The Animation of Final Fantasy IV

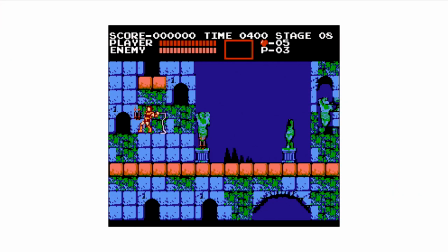(4:11)
You may recall the NES didn't give you a lot of options when it came to rendering backgrounds.
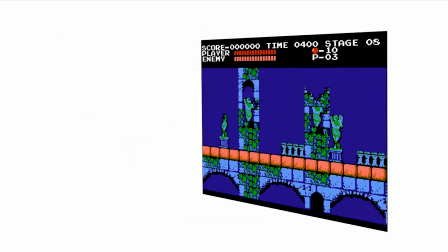(4:16)
You had one layer, it could only use 13 colors, and all you could really do with it was have it scroll in various directions as one big chunk.
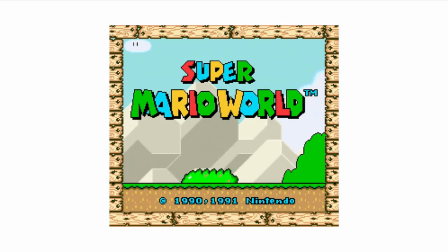(4:24)
The Super Nintendo, on the other hand, was capable of rendering up to four background layers,
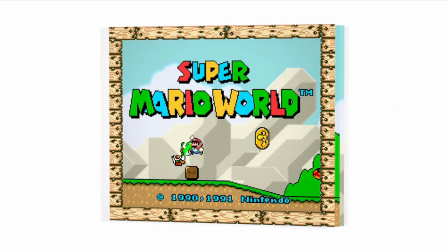(4:29)
allowing for far more complex multi-layer movement, like the parallax scrolling you see happening with these two slightly offset layers here.
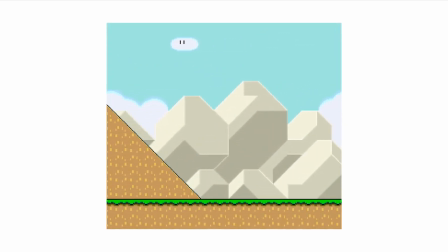(4:37)
And these multiple layers were far more versatile, too.
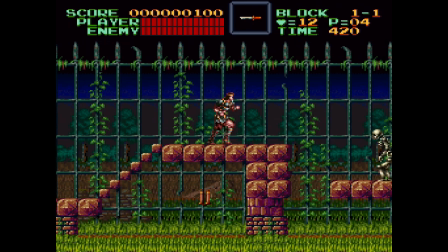(4:41)
The Super Nintendo offered a variety of background display modes, each mode providing a different combination of layer counts, color counts, and scrolling options.
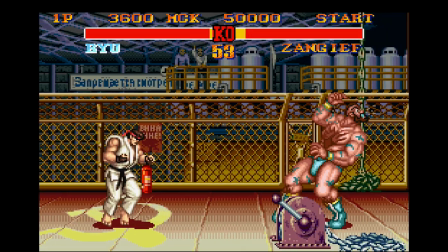(4:50)
This allowed the developers to select the ideal mode for their specific needs at any given moment. Say you wanted to have the most background layers possible. Well, Mode 0 would give you all four possible layers to work with,
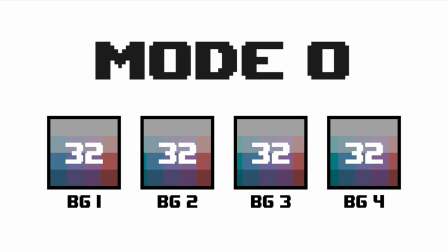(5:03)
but each layer only had access to less than 32 colors in total, and you could only use four of those colors per tile.
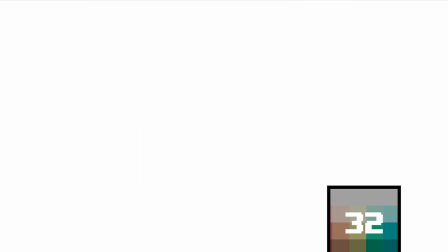(5:11)
If you wanted more colors than that, then you could try Mode 1.
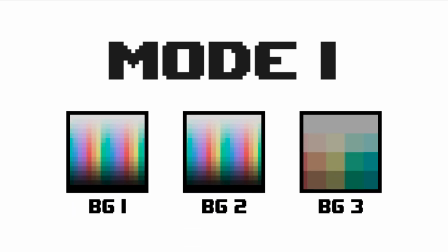(5:14)
This was by far the most commonly used option, which only gave you three layers, but two of them would have access to 128 total colors. And you could use up to 16 colors per tile. You get the general idea.
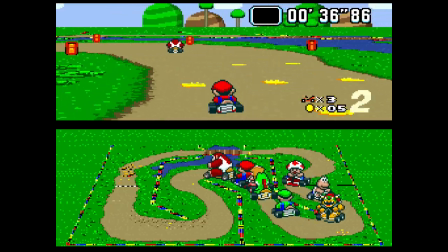(5:28)
There were eight such modes in total, including the one that most folks actually know about, Mode 7.
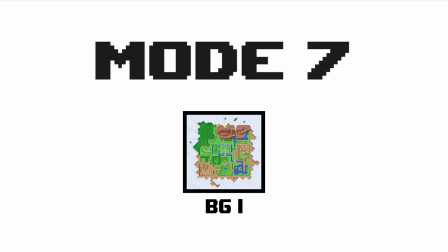(5:33)
Mode 7 was special because while it gave you only a single background layer with 256 colors, that one layer was highly malleable.
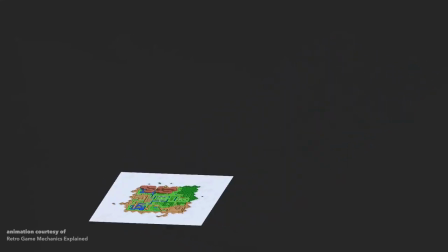(5:43)
It could be rotated, skewed, or stretched at will.
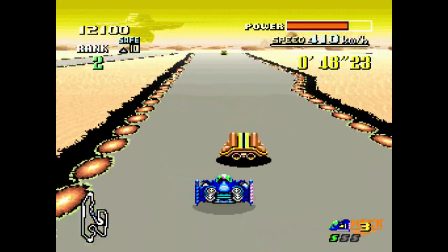(5:46)
And when used creatively, this mode could suggest the illusion of perspective, enabling all of those faux 3D backgrounds we remember so fondly.
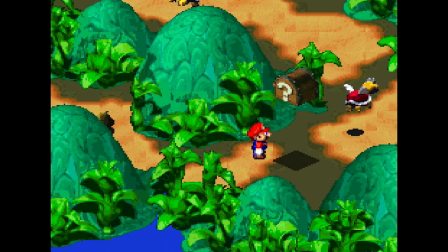(5:55)
The Super Nintendo Entertainment System came with plenty of other upgrades and improvements, of course, but for animation, those are the big ones.
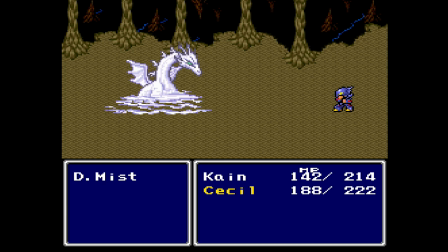(6:03)
And Final Fantasy IV makes a commendable effort to take advantage of these expanded resources.
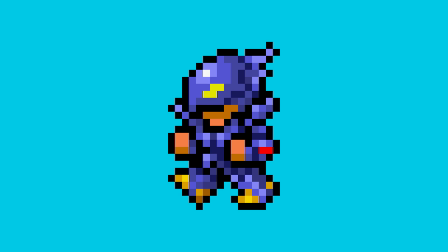(6:08)
I mean, just look at this character sprite. This combat pose is 24 pixels tall and 16 pixels wide. And if those numbers sound familiar,
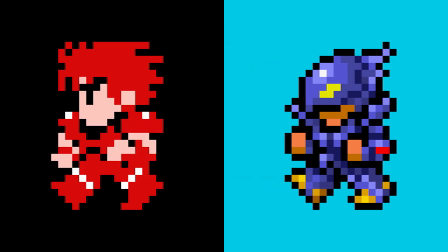(6:18)
it's because this is the exact same size as the fighter from Final Fantasy I. The only difference here is the number of colors the artists were allowed to use,
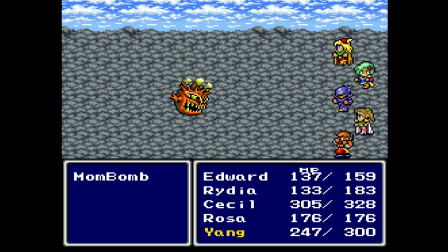(6:26)
and, as you can see, the difference is significant. Thanks to this relatively enormous new color palette,
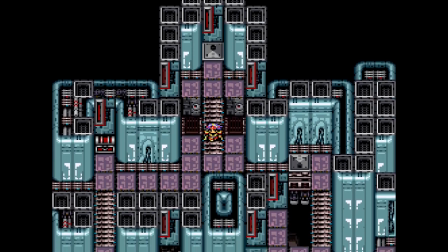(6:32)
every character and enemy and town and dungeon in this game can be painted in significantly more detail.
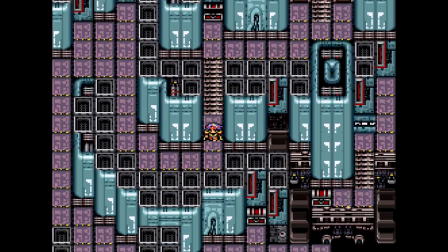(6:39)
And not just more detail, but more variety.
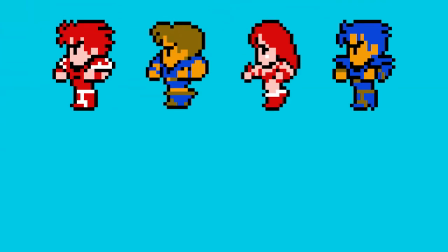(6:42)
Just look at the cast of Final Fantasy II, the actual Final Fantasy II, you know what I mean, compared to this bunch of characters.
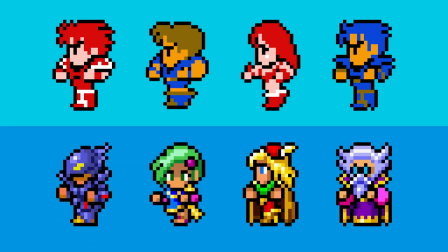(6:49)
Look how much more visually distinct each member of your party can be when they have so many more colors simultaneously available.
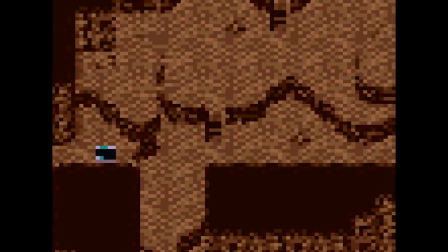(6:56)
Plus, being able to use 10 times as many colors as before also means that now we can have full-color backgrounds in combat,
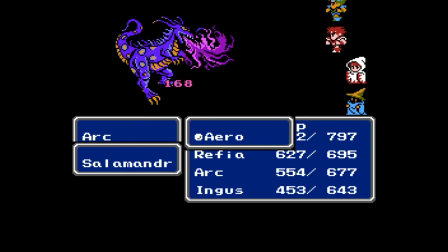(7:04)
rather than the flat, empty, nothing zones of the NES days, allowing the battle screen to better reflect the environment of your party's current location.
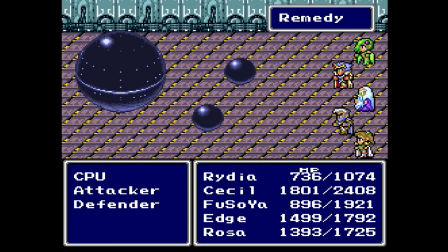(7:13)
And being able to use way more tiles on the sprite layer pays off in all kinds of neat ways.
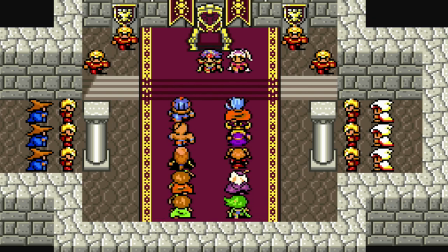(7:19)
You want to pack more characters on screen at once? Not a problem. When you cast a spell, the effects can be bigger and flashier.
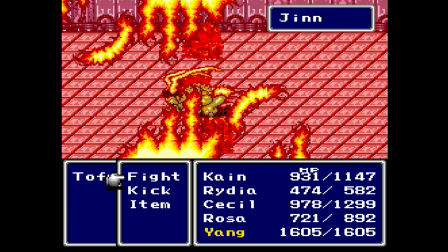(7:26)
Look at how much more complex summon spells are starting to look.
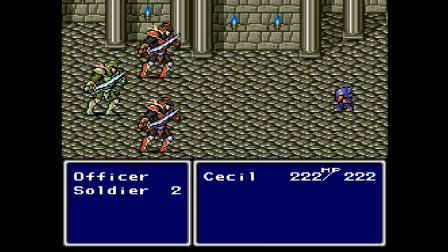(7:29)
And with all of these extra sprites to work with, your enemies don't have to live on the background layer anymore.
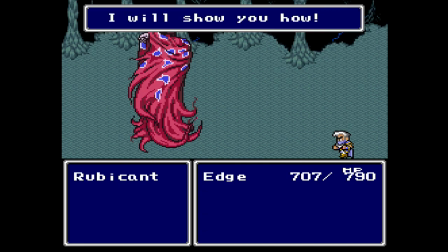(7:35)
Now they can finally join your party members on the sprite layer, which means you could actually animate them.
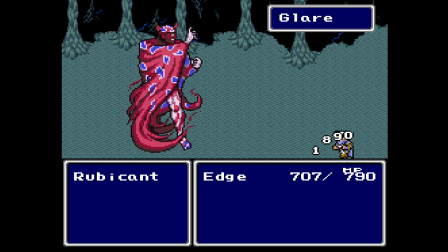(7:41)
Granted, Final Fantasy IV doesn't really do anything with that.
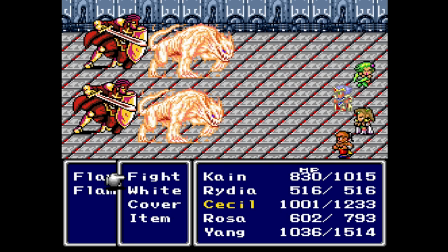(7:45)
The enemy sprites continue to be mostly static images during battle, but those sprites are getting very detailed and pretty.
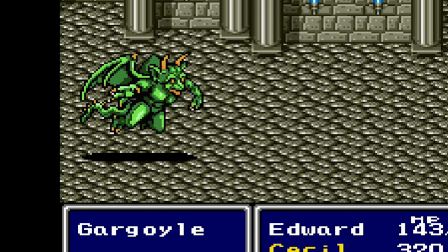(7:52)
And the flying enemies sometimes, like, float up and down a tiny bit. The point is they're not stuck on the background anymore.
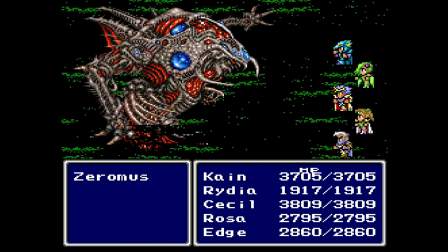(7:58)
Which is good, because that means the artists can start having more fun with that background. I mean, they can do this for a battle environment, and this looks cool.
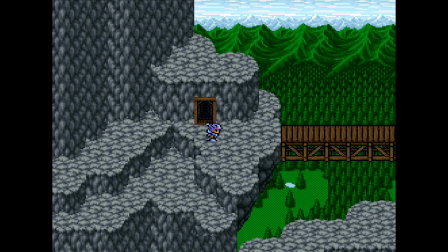(8:07)
Thanks to all of those background modes and additional layers, now dungeons can start having more depth to them, creating a greater sense of scale.